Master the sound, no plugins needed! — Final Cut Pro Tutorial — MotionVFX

Did you hear this? That is the sound of more interesting and engaging edits.
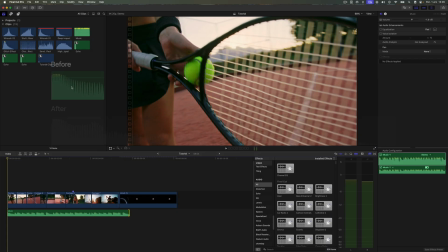[0:14]
Let me show you how to create it. I'll start by showing you how to easily create reverb tail like this one. Let's first listen to how the audio track sounds without any effects.
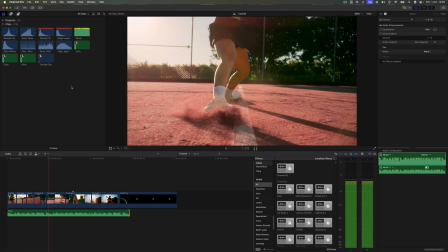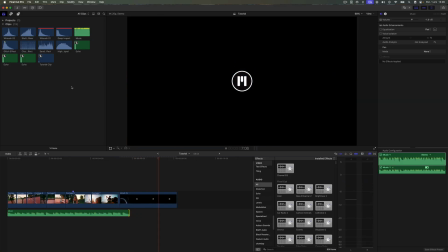[0:36]
Let's zoom in on the timeline and cut the music before the last hit.
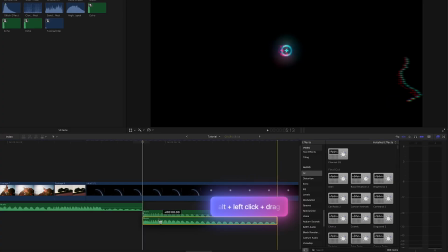[0:40]
Then, duplicate the trimmed fragment and place it inside a compound clip.
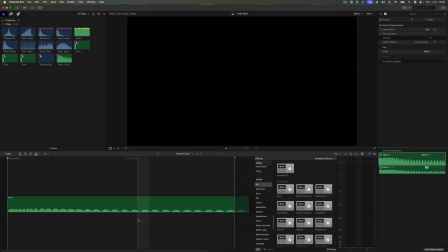[0:45]
Inside the compound clip, set the playhead where the audio file ends and add a gap using the shortcut Alt-W.
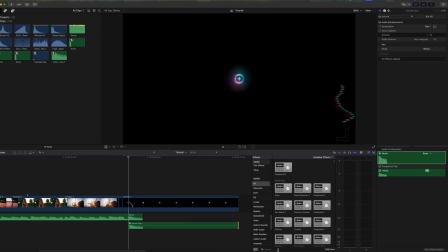[0:53]
Go back to the main timeline and extend the edited compound clip.
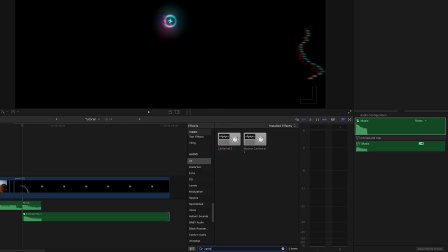[0:58]
In the Effects menu, under the Audio tab, search for the effect Cathedral 2 and drag it onto our compound clip.
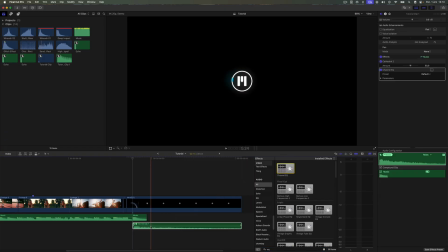[1:05]
Then search for Channel EQ and do the same. In the Inspector, click the Show the Advanced Equalizer UI icon.
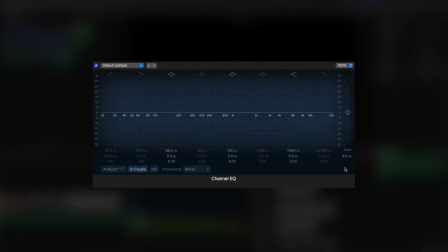[1:13]
An equalizer is a tool that lets us change the volume of different parts of a sound. The right side represents high tones, like squeaks, cymbals, or birds chirping. The middle is the mid-frequencies, where you'll find, for example, the human voice and most instruments.
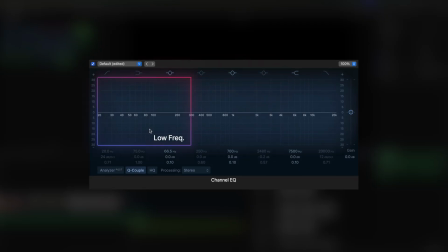[1:28]
The left side is the low tones, the bass, like the rumble of a drum. By adjusting the equalizer, we can move a frequency slider up or down to make that part of the sound louder or quieter.
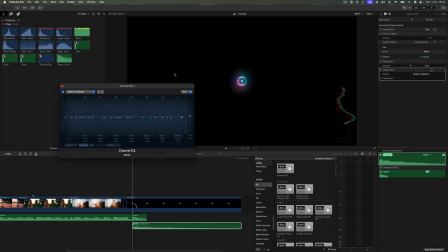[1:43]
Use the low-pass filter to reduce the high frequencies so that our reverb isn't too bright. As you can hear, thanks to the simple trick, the ending of the music sounds much better.
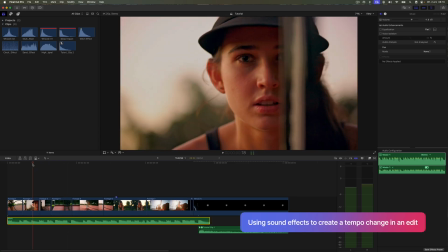[1:57]
Let's move on to the next part. You will see how sound editing can influence the dynamics of the edit.
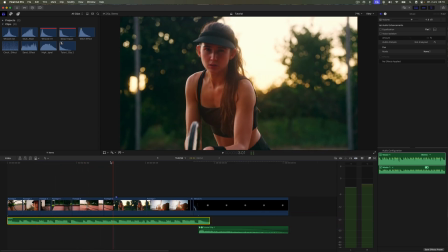[2:02]
After a dynamic beginning, I want to slow down the middle section.
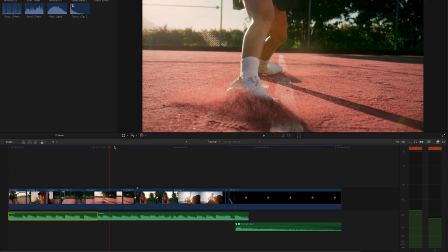[2:11]
However, as you can see, long, slowed down shots are not enough. Let's cut the music where we want our edit to feel calmer.
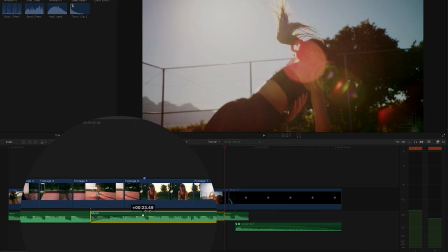[2:19]
Then, apply a fade in so that the volume of this section gradually increases from zero.
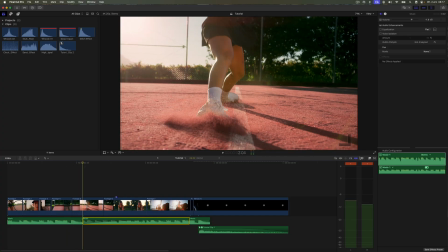[2:30]
It doesn't sound good yet. Let's add an equalizer animation so the sound gradually shifts from muffled to more audible.
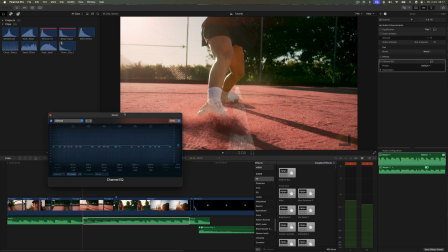[2:39]
To achieve this, we'll again use the channel EQ effect and animate the high cut frequency parameter.
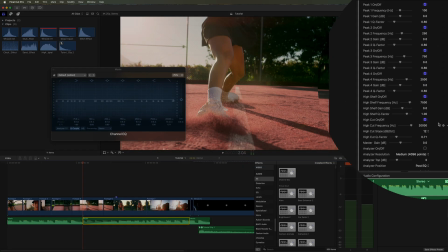Notice how much of the audible frequencies we've cut. This creates the effect of the sound coming from behind a wall.
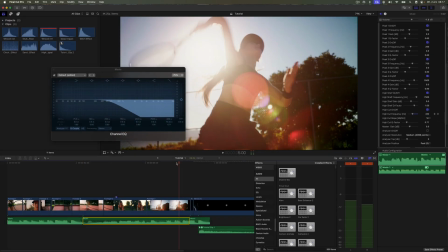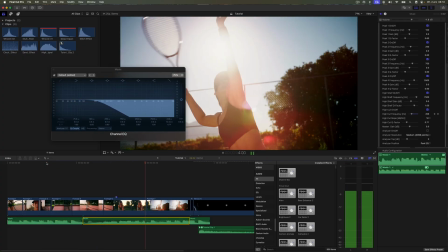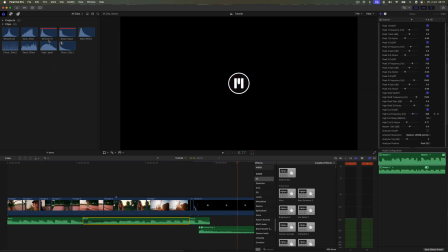[3:08]
I think it's much better, but that's not all. Let's now add some sound effects.
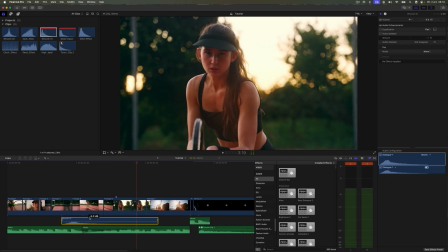[3:17]
When it comes to sound designing, I highly recommend layering effects with different frequencies, which will give the effect a fuller sound.
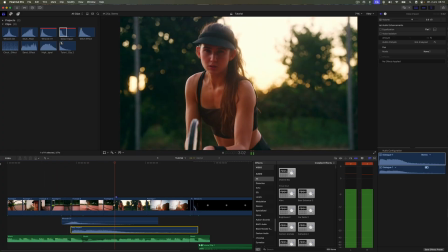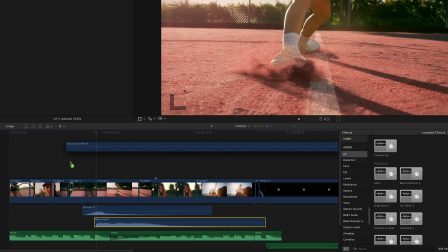[3:33]
The drop itself is ready and turned out really good. Now, I'll add some additional sound effects to increase the audience's engagement.
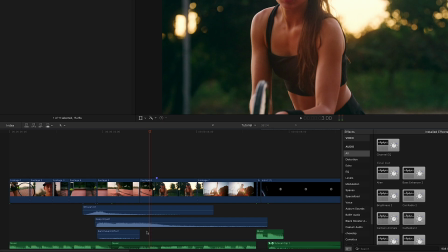[3:42]
I'll start by adding the sound of sand.
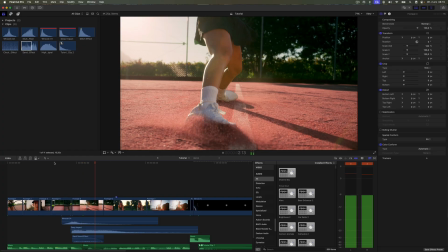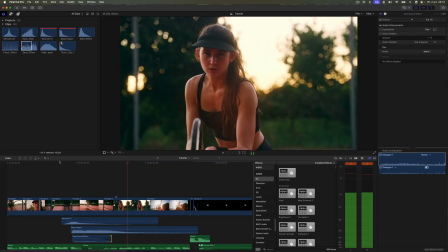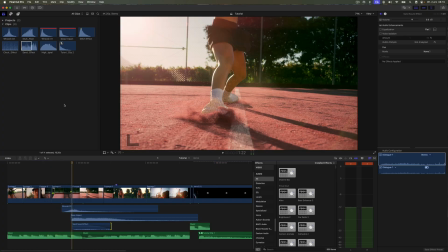[3:58]
I think I could emphasize the drop with an additional high-pitched tone, a kind of steady signal that further highlights the sudden slowdown.
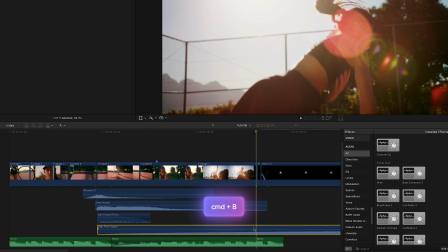[4:07]
I tweak the audio file as needed, adjusting things like the audio length and volume.
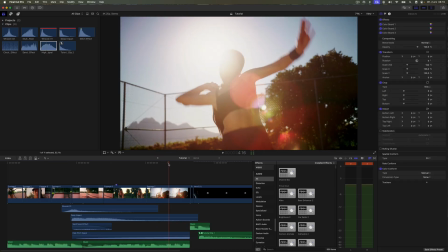[4:19]
There's a slight pitch change at the end,
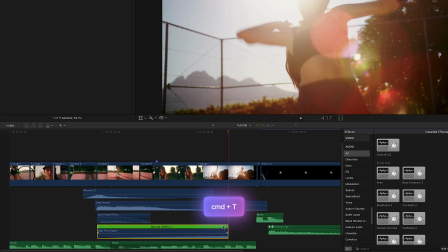[4:22]
so I'll cut that part out and use retiming to match the audio effect with the slow motion section of the edit.
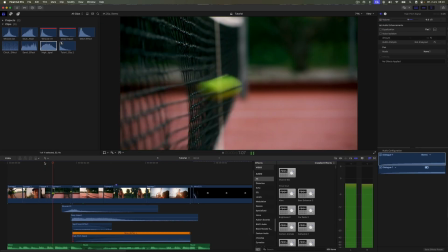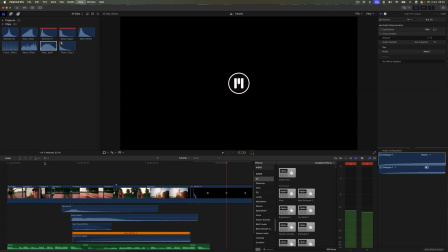Now I'm going to take a duplicate of the whoosh effect I added earlier
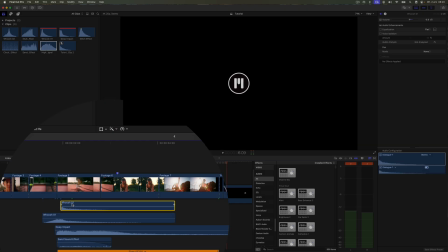[4:44]
and turn it into a riser to build tension before the end of the composition.
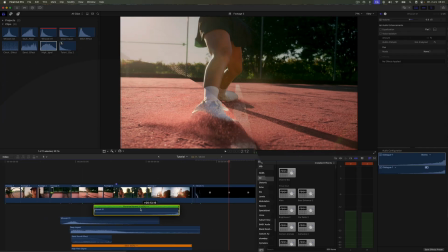[4:49]
For that, I'll use the reverse clip option on the trimmed audio layer.
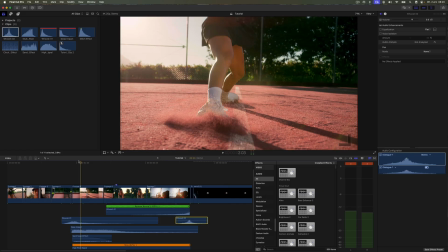[4:54]
I'm also going to add another layer with a different whoosh, remembering the rule of combining sound effects.
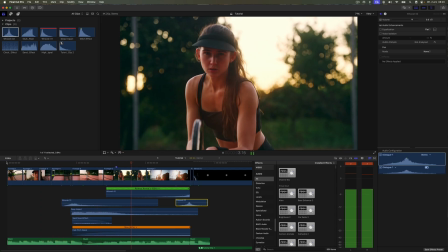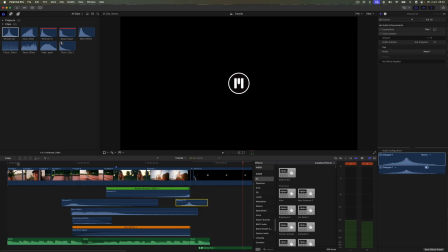[5:07]
It's very important to note that sound effects don't have to match what's happening on the screen.
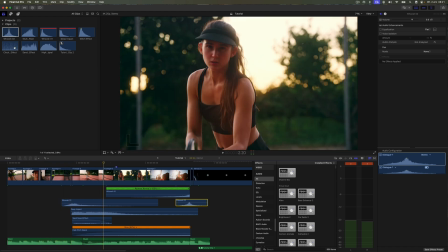[5:13]
I focus more on emphasizing the mood and atmosphere of the edit.
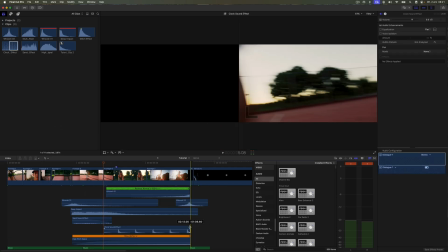[5:17]
For example, the sound of a ticking clock may seem completely unrelated to an edit showing tennis.
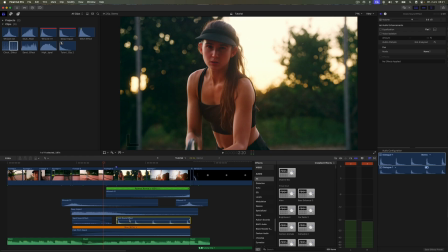[5:24]
However, it underlines a moment in the edit, the mood, the slowdown that ultimately leads to an acceleration of the action. The ticking of the clock subconsciously creates a sense of anticipation for a change in tempo. That's exactly why we use sound effects.
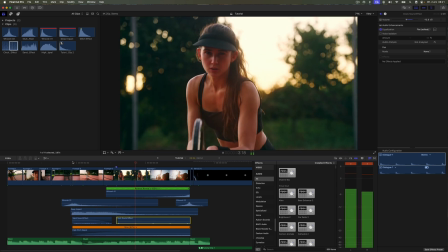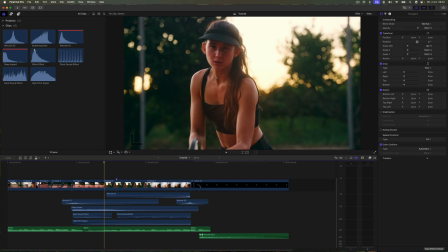[5:48]
Now I want to show you how you can use a simple white solid to create a stylish transition between shots.
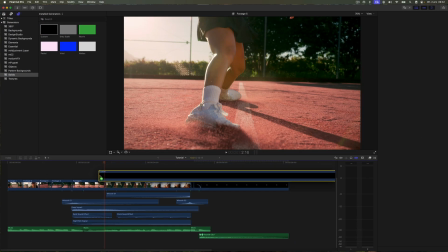[5:54]
And if you add some audio effects on top, you will get a really engaging effect that grabs your audience's attention.
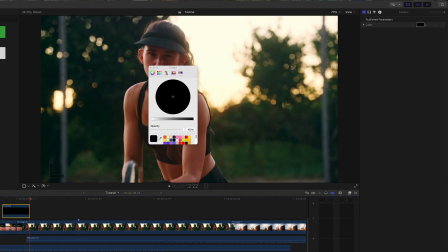[6:02]
Once you drop the solid generator onto the timeline, trim it to around 4 frames right where the shot changes.
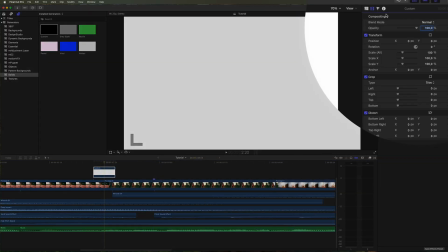[6:09]
Then, in the inspector, change its color to white and set the blending mode to difference.
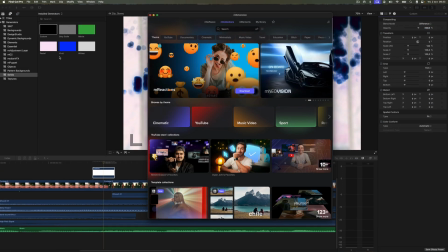[6:14]
After that, go to M extension, find the M adjustment layer,
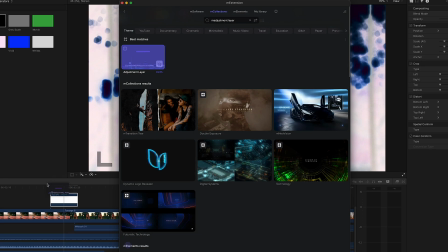[6:19]
and place it above the solid, making sure it's trimmed to the exact same length.
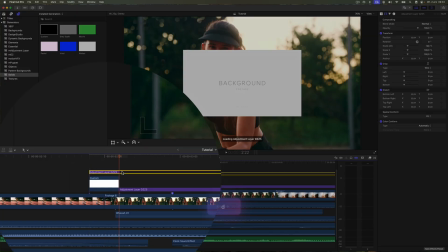[6:24]
Now I will desaturate everything below the M adjustment layer with the built-in color board.
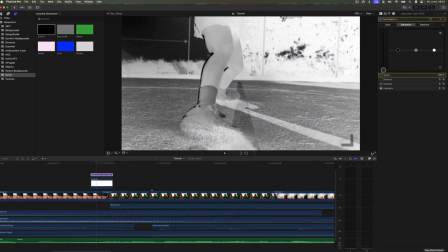[6:29]
Then, from the effects tab, I'll drag in Add Noise and tweak the settings until it looks the way I prefer.
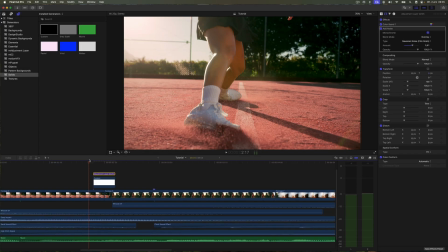[6:40]
Finally, we will add a glitchy sound effect over the transition to make it feel more dynamic.
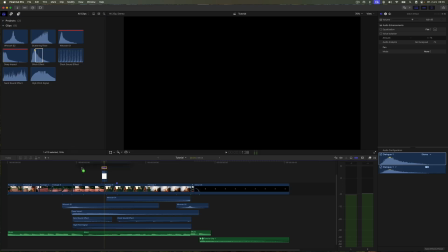[6:47]
And that brings us to the end. These were some quick ways to use the built-in tools in Final Cut Pro to make edits more interesting.
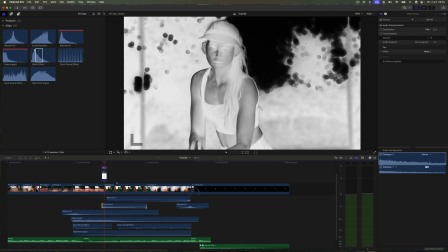[6:54]
If you'd like to see more tutorials like this, let me know in the comments.